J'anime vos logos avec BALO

L'épisode d'aujourd'hui est un peu particulier, il s'agit de la première collaboration avec un autre youtubeur. Ce youtubeur en question vous êtes sûrement nombreux à le connaître, on parlait si bien de Balot. Vous savez le graphiste dont je vous avais parlé dans l'épisode 1 de je redesign vos logos. Le concept de cette vidéo il est plutôt simple. Balot de son côté il a tourné son épisode 3 de redesign de logos et on s'est dit que ça pouvait être sympa d'animer ses logos. Donc si vous n'avez pas encore vu sa vidéo je vous invite à mettre pause sur celle-ci, puis ensuite vous revenez voir la mienne quand même parce que bon voilà quoi.
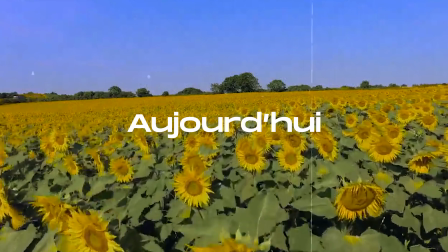(0:24)
Et sans plus attendre je vous propose de commencer parce que là on a du taf pour ceux qui ne connaîtraient pas le motion design c'est le nom qu'on donne à ce genre de petites animations qu'on va faire aujourd'hui c'est un moyen de communication qui est de plus en plus répandue c'est même une évidence dans certaines boîtes ça permet vraiment de raconter une histoire de vendre et ça se mixe souvent très bien avec l'animation traditionnelle donc l'animation image par image pour faire ce genre de choses en général ça demande plusieurs heures jours voire semaines beaucoup de préparation un brief un storyboard enfin vous avez compris du coup aujourd'hui on et condensé tout ça pour vous montrer qu'on peut faire des trucs simples et efficace en pas trop de temps cette vidéo normalement elle sort jeudi et j'en profite pour faire ce mini instant promo mais qui peut vous intéresser c'est
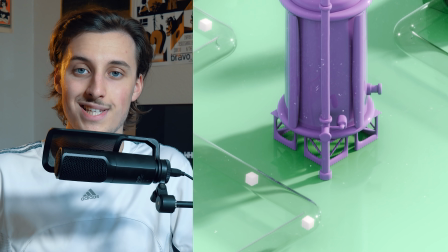(1:05)
par rapport à notre collectif de motion design on a justement sorti hier l'épisode 2 de notre série et ça peut grave compléter
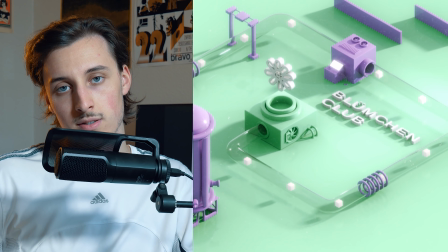(1:11)
cette vidéo là pour ceux qui sont vraiment intéressés par le motion design c'est d'ailleurs le truc que vous voyez tourner en fond depuis tout à l'heure en gros c'est ça l'épisode 2 ouais merci à ballo pour cette collaboration qui est juste génial parce que du coup il fournit des logos de qualité et puis moi j'ai de quoi faire j'ai de quoi faire du contenu et puis la collab elle marche super bien donc merci à lui vraiment aller checker sa chaîne même si c'est pas forcément moi qui vais lui apporter de la visibilité on va pas se mentir voici
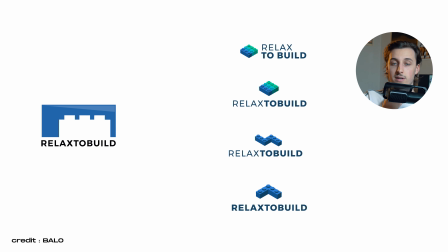(1:36)
le logo que ballot a redesigné parce qu'il est parti d'une base vous pouvez aller voir sa vidéo je le répète alors tout débute tout débute évidemment dans
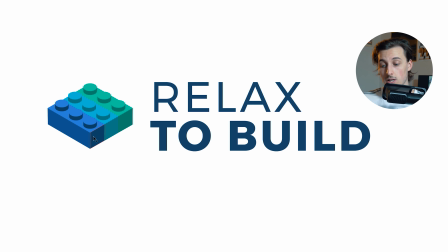(1:43)
illustrator et oui si on prépare mal son document illustrator l'animation c'est un enfer ce qu'il faut faire c'est de bien évidemment bien grouper tous les éléments déjà réfléchir au préalable à son animation un petit peu,
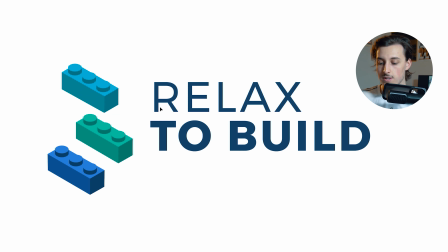(1:53)
quand même déjà avoir une idée, on peut toujours partir en freestyle. Mais il faut avoir cette petite idée de base pour savoir ce que vous allez grouper.
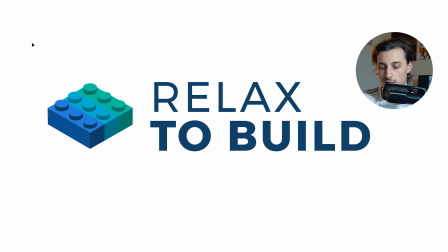(1:59)
On y vient tout à l'heure, mais tout commence déjà dans Illustrator pour avoir quelque chose de propre. J'importe mon logo dans After Effects.
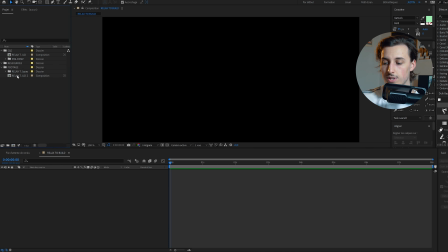(2:05)
On va utiliser le logiciel After Effects pour faire de l'animation 2D. Comme vous pouvez voir, tous les calques sont donc séparés comme il le faut.
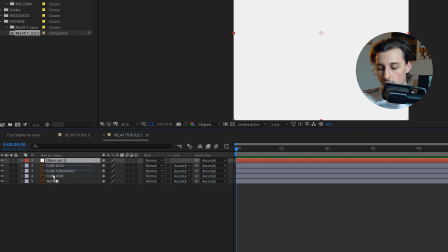(2:11)
Je vais ajouter un petit fond également pour être sur le même fond, un même fond blanc.
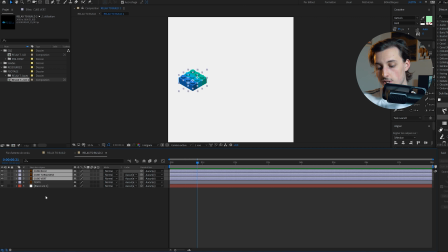(2:16)
Ce qui va être super important dans ce genre d'animation, c'est votre lissage des clés.
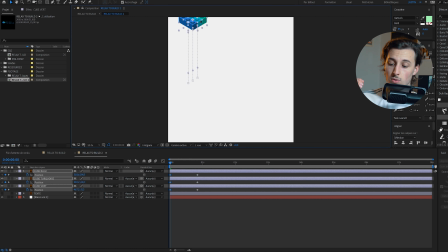(2:19)
Quand je parle lissage des clés vous posez une clé par exemple position tout en haut et ensuite vous posez une autre clé quand il arrive tout en bas va falloir réfléchir à la gravité comment fonctionne la vitesse pourquoi est-ce que ça accélère à certains moments et à certains autres moments ça décélère donc là par exemple je faisais tomber les cubes l'un après l'autre et je voyais que bah pour le moment c'est pas que c'est pas ouf quoi
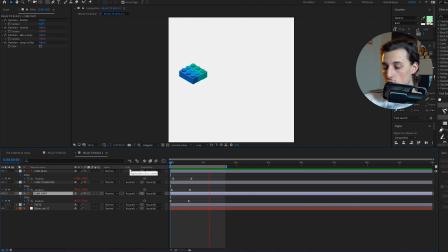(2:37)
ensuite j'ai utilisé un script qui s'appelle motion 2 et dans ce script j'ai utilisé l'effet jump alors ce que je trouve important avant d'utiliser un script quand on fait du motion design et de déjà maîtriser le logiciel comprendre pourquoi à ce moment là ça rebondit plus qu'à un autre moment donc là je me rends compte au fur et à mesure voilà le rebond il me convient mais ce que j'aime
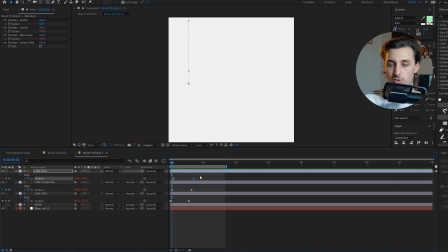(2:55)
pas c'est le fait que ça fasse un peu une vague quand ça rebondit je trouve ça pas très naturel et même ça enlève ce côté un peu organique à l'animation donc j'ai décidé de les faire tomber un peu de façon random le premier tombe un peu plus tard que le deuxième et le troisième voilà un peu aléatoire et au final je trouve que ça fonctionne bien mieux voilà une fois que cette partie de l'animation est faite et que je suis satisfait de la vitesse du rebond etc je vais donc m'occuper de faire un trou dans le sol pour ensuite évidemment
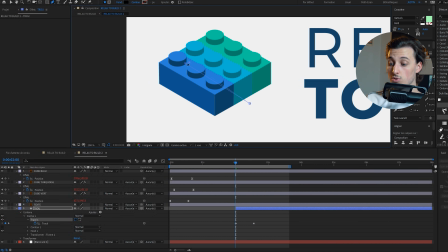(3:19)
faire boucler l'animation pour faire disparaître ces blocs pour qu'ensuite il puisse retomber du ciel enfin je pense que vous avez compris juste ça va
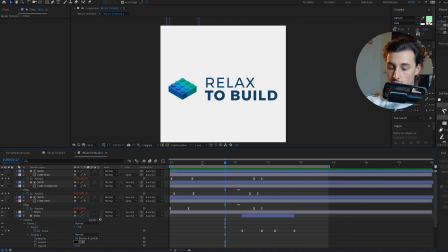(3:25)
boucler c'est assez cool donc pour faire tout simplement tomber ces blocs dans le trou du dessous on va créer un masque ok là j'ai l'impression
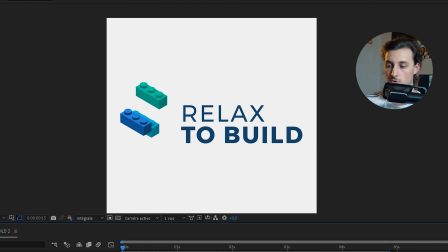(3:31)
d'être assez satisfait pour le moment ça tombe correctement ça rebondit et puis ça s'ouvre et les trois blocs sont en train de tomber donc là je crois que là je commence à kiffer là je commence à me dire ok ça a l'air cool donc là je m'attaque au texte
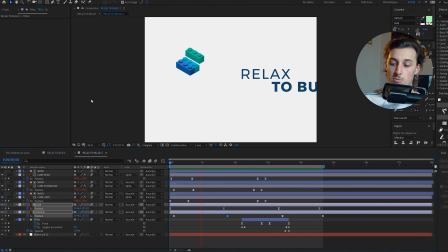(3:42)
rien de bien fou fou le texte j'ai pas eu une idée de malade je vais tout simplement apparaître le texte par la droite je le fais arrêter quelques instants pour quand même qu'on capte le logo si ça vous intéresse évidemment je ferai une vidéo plus poussée là dessus pour même faire un tutoriel je sais pas je suis à mi-chemin entre vous proposer du divertissement en même temps vous apprendre des choses vous montrer aussi comment comment je procède mais en même temps je rentre pas trop dans les détails donc du coup je pourrais me permettre de faire dans le futur éventuellement un tutoriel